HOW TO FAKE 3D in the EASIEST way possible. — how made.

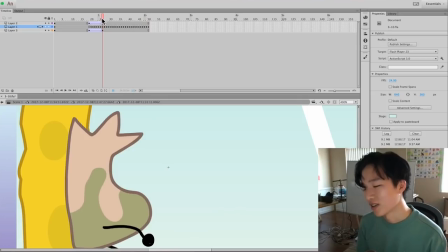(4:11)
weird thing going on here it's not like as convincing movement as i would like it to be but it's pretty smooth and then that pushes out just like that
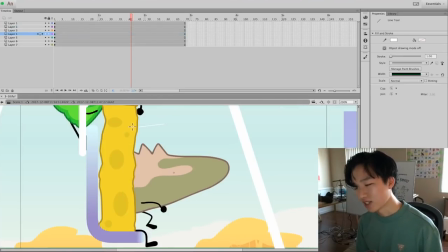(4:22)
and that's just like really exaggerated because that's the last frame and
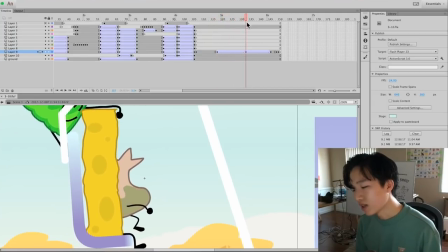(4:27)
we want to have that last one be the most like strong i
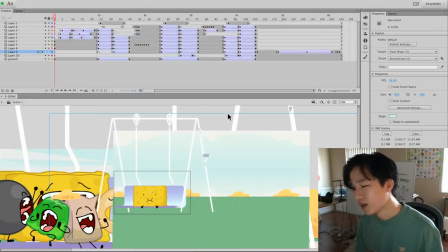(4:32)
guess to really sell the movement that barf bag is really pushing it pushing this thing forward and then the camera moves and the camera moves
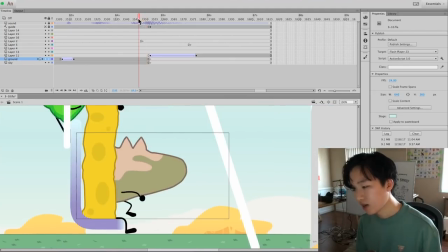(4:40)
sort of hides the cut a little bit I mean obviously it's not perfect and hey the camera doesn't move at the beginning but just like that you can
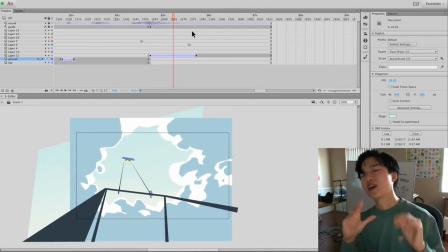(4:48)
sort of tell by the movement afterward that the camera sort of got there by moving up and that's it that's the effect there anything else to talk about well let's see yeah you can look at that if you want it I'll see you next time